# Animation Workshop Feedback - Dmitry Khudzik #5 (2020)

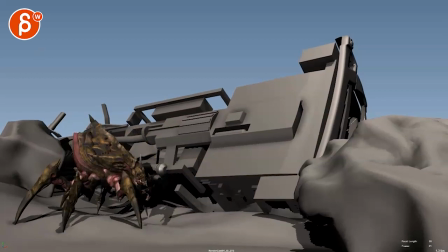all righty let's watch this new one here no silence play this in full first
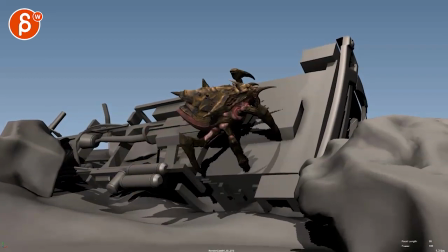it gives me some starship trooper vibes it's very cool though
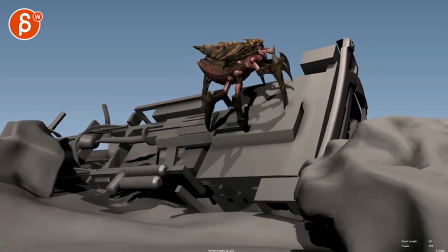what's over there ah nice
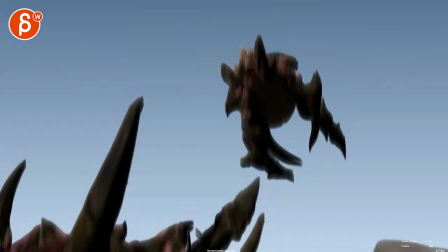oh taking
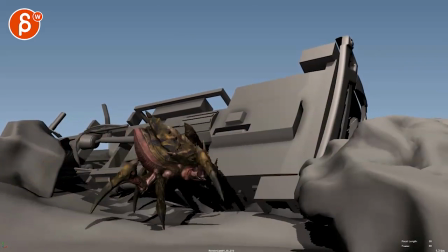it hard and and bam all right so let me check this out again i think that here's my impression which always
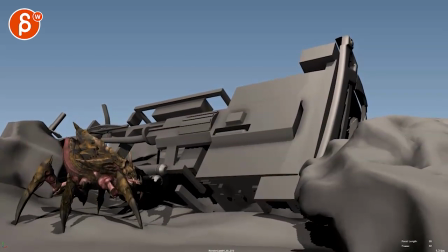the two cents so i'm subjective free to ignore everything there's just the moments where to me it kind of dies a bit and sometimes it's a bit too overactive so when the creature gets here like is that supposed to be a all right gotta get somewhere where i
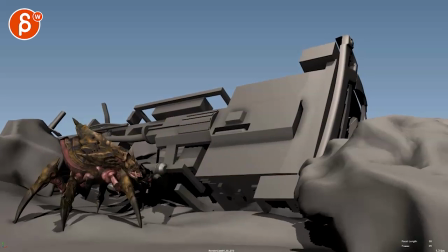feel like that's almost too human-y in terms of I've got to catch my breath before I continue over there. So I'm not quite sure. To me, the energy kind of dies where I feel like we can cut that much shorter. And I'm all for texture and changes in time with a contrast and stuff, but this just feels a bit long in terms of a pause.
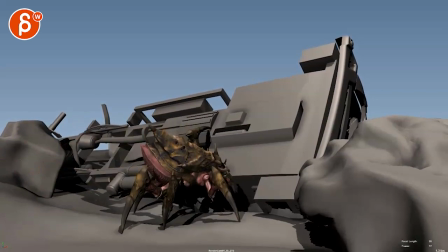Subjectively, as always. But the feeling is cool. Very creature-y.
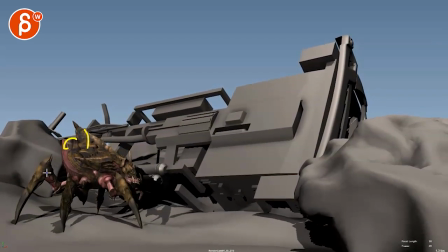Lots of cool stuff to see here.
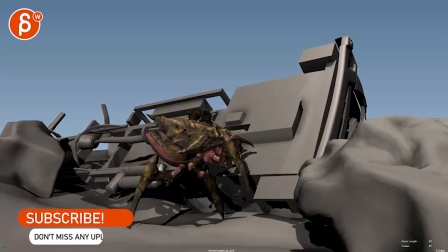That's cool. i like this a lot the coming up here getting up there a bit of a pause get ready that's all cool the
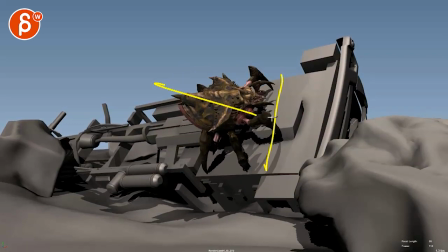thing that's a bit weird here is that it almost feels like it's too that's the wall and it's sticking straight up without a bit of a move you know it's from a side view if the camera was here and that's the wall there it feels like the creature's like this on it and i feel like it would be
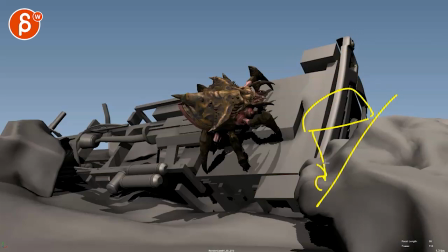neat if that's the wall that the creature is a bit more like that more gravity strength to stay up a bit straighter something
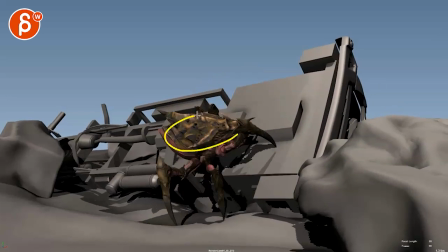going on here where let me see again it's a bit more like that while it's up there if that makes sense because also that ends up
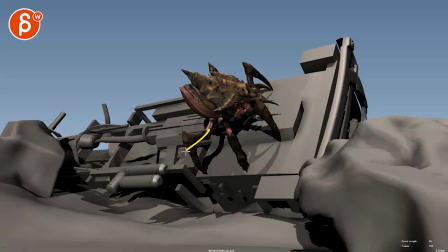being a bit too default so anything like that where you know like one leg could be lower they could be closer this guy would already be over it it's something where it's trying to keep the balance and have a bit more of an offset leg there
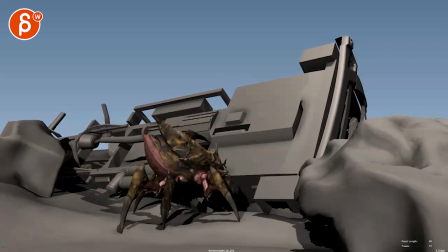but again it gets a bit so much as it gets up there goes there okay
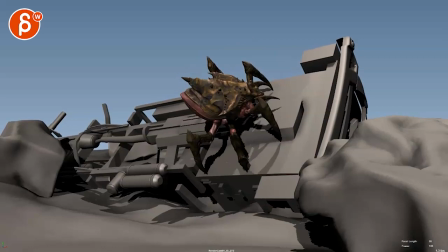I can't it I will go and eliminate that'll pause a little bit again not that I'm all for rushing things but this was like it dies again a little bit because we're already at a fair amount of seconds here and
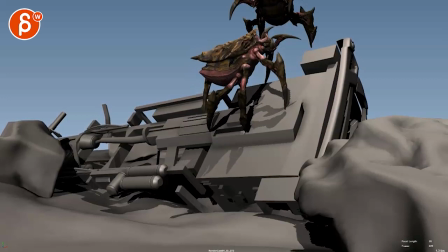then goes over because even that is really long where I feel like well by now the creature would see what's over the edge why is it staying there and going ah does it not see
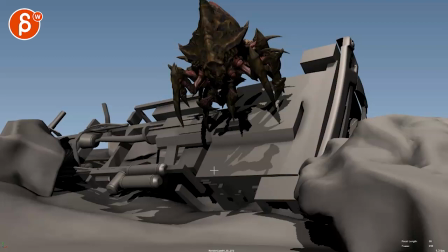this I Know but that's again very subjective you want to have I think I know if you want to keep this to me feels almost like you want to Get in
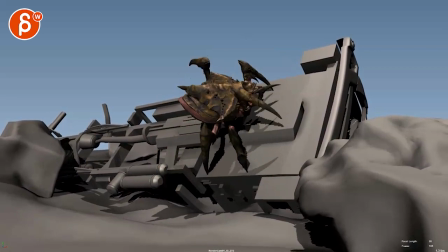there crawl up there a slight pause To get up there you know again for texture just a little bit of slight change,
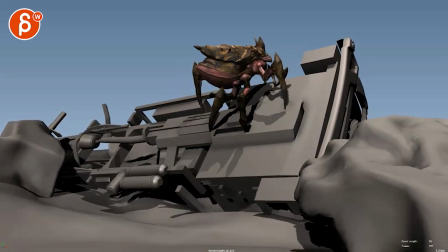but keep going keep going so it goes up there and Then it turns around to do More towards us which I know is tricky there's a silhouette or maybe Towards us it up so we have a nicer silhouette of the fangs here But something where it's away from this and it thinks coast is clear and it tells its other creatures All right,
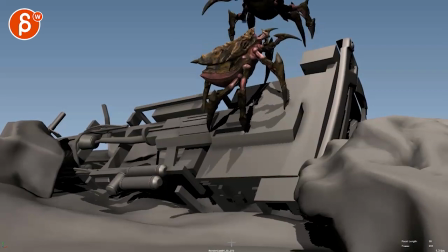let's go then the surprise comes in problem.
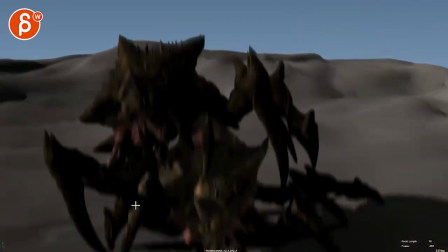This one's a bit funky just because of the shadowing It gets all very Dark here.
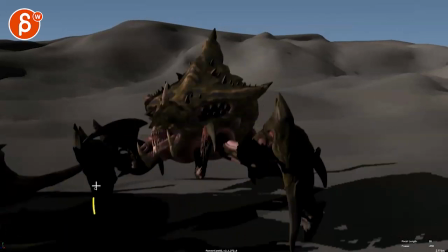I would lighten it up with a bit of a fill ambient light here It's not like that a bit of a if you have a key light I really like you that falls like this you got a bit of bounce light on the
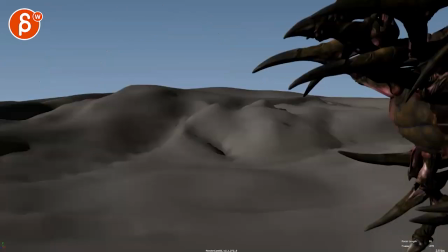Lighting up that lower part But you got cool action here getting into this that's cool
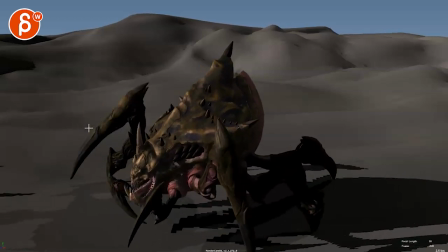This is a bit fast just to me that little those stompy arms maybe
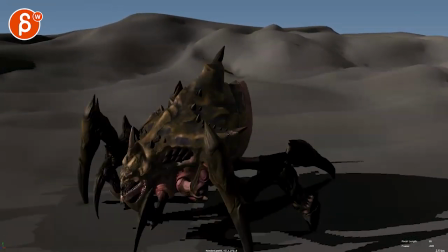it's by a frame or so I know this is super picky but and
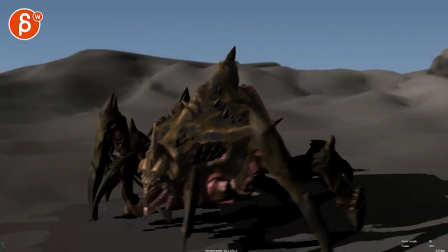then it starts a bit to die again where and I'm also not super super fun of traveling cameras like that I think you can tell the
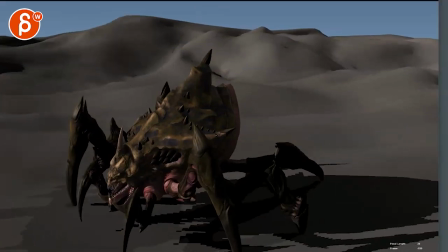exact story by just having having a bit more handheld and a reframe so that the character is actually more framed like this and then jumps out
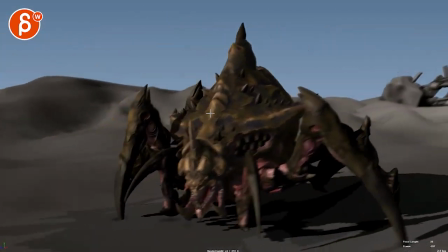I don't think we need that camera was just a bit of a static
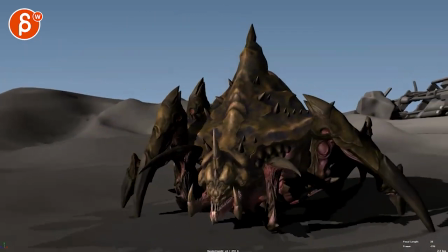CG camera at the at that point and it's a long time without happening
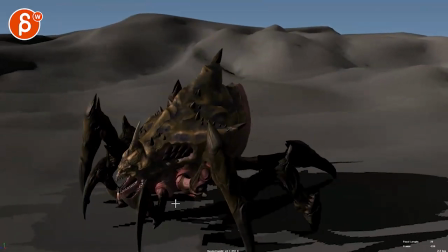you know anything happening there again I would do super where to me I would personally go up there hold this a bit longer and have
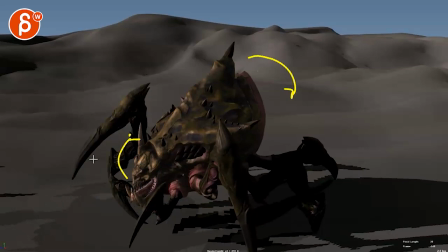when that goes up the body rotates back a bit to bring up this side and then the god where this is more of a top boom the other
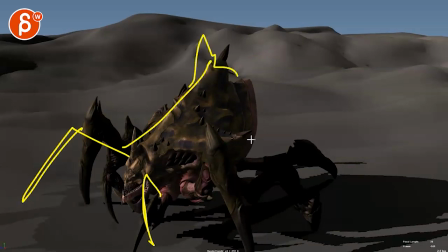one does the same thing here and maybe bring up that but higher maybe legs are just something that's a bit more of an aggressive stance of all right I'm gonna get
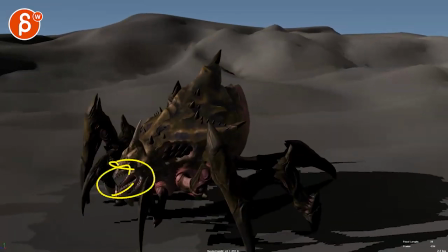into this and then bigger accents in the head and then it goes straight into this just giving a bit more action versus
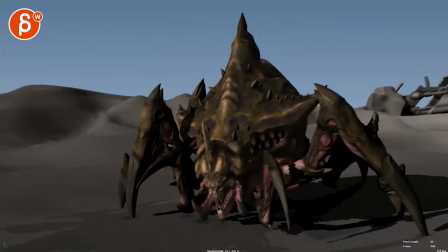just a stomp that doesn't do too much and then we kind of linger with nothing happening yes it would be cool to get
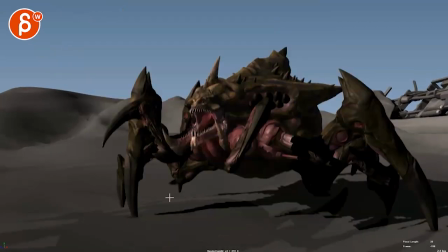tricky with that it's a weird shadow
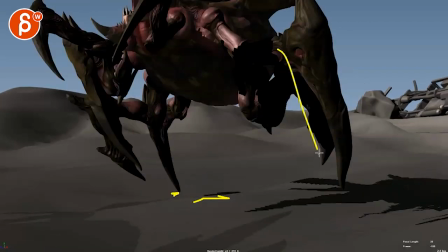offset there but I Now we're trying to find a way to keep those legs lower a bit longer
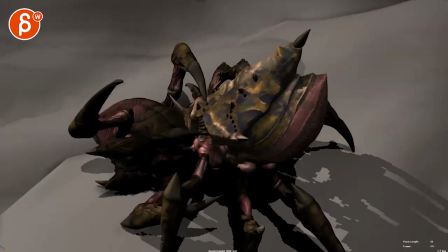into that This one is almost a bummer because it's too short.
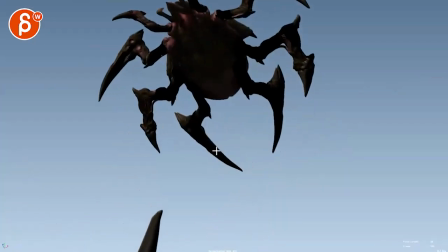And then whoa, I wish it would hold longer To then come down towards us a bit more. It's a cool silhouette though. It's a bit too mirrored I'll give it a bit more of offset for interest
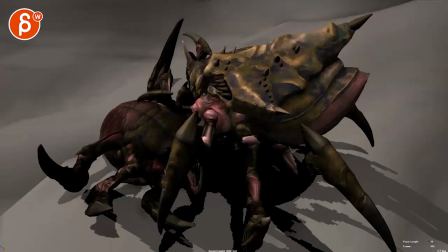But I will personally just hold that longer to come down and then maybe you cut in here where you finish that downwards move into
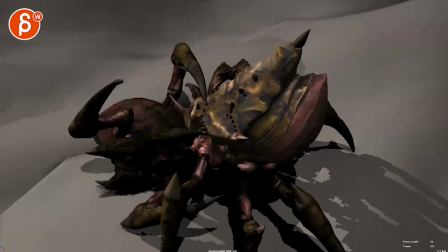this then it feels more like siblings playing hey i'm gonna tickle you i'm gonna
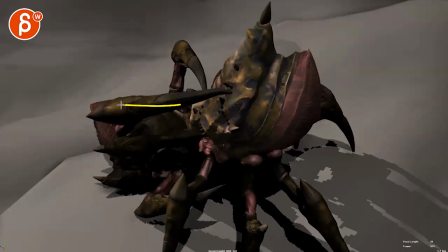tickle you versus god i'm gonna eat your face off and then you use that again the silhouette it's a bit funky where i will bring out this into a big silhouette attack this other one attack just really bigger
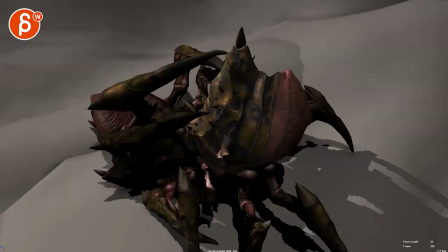moves and then it's a bit like i don't know what happened here is it
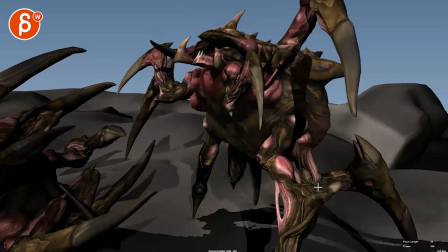is this guy pushing off is this guy just tired of it and
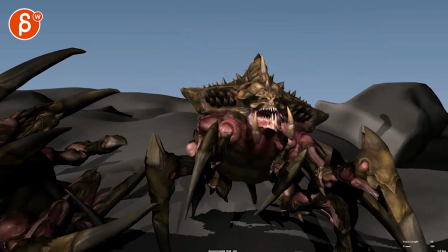then what's going on was this is not moving anymore really uh and then we get into this where
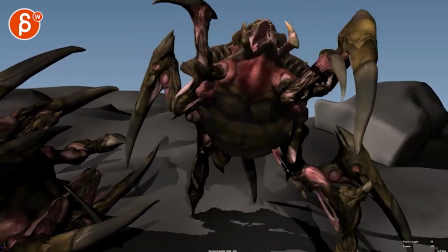this gets really fast you're killing the weight here i would slow this down a lot more so is it is this kind
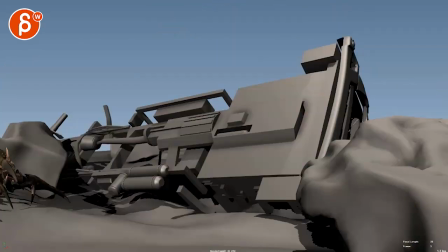of like a victory thing of ha ha ha or is it like ah ah it hit me in my
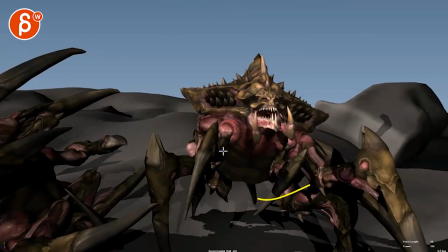stomach oh that hurts you know i don't know because it goes down here like i don't know what this is supposed to mean
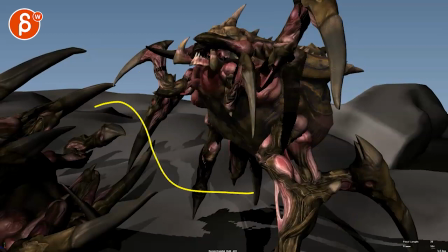if it's victorious i would actually go down and i could reverse this where it's like this and
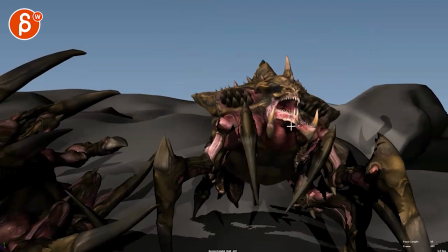that's the end right imagine the the image is flopped so i keep this but this is looking this way so not looking so but this way but it gets off the creature and that's where it
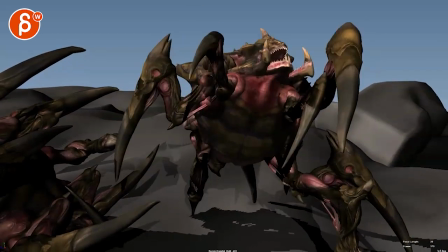starts low low low and then victory or
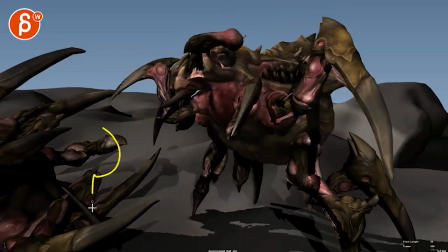it's this is dead this is slowly dying too and falling
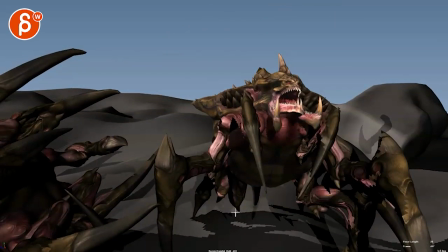to the ground and whatever it is some blood here or something i don't know so that's that so kind of critique slash question thing let me know in the email um what the intentions are what you want to do and that is that for me thank you all right there's an email you can sign up you can start whenever you want you can submit whenever you want you get 16 submissions either way a like and subscribe would be awesome all right thank you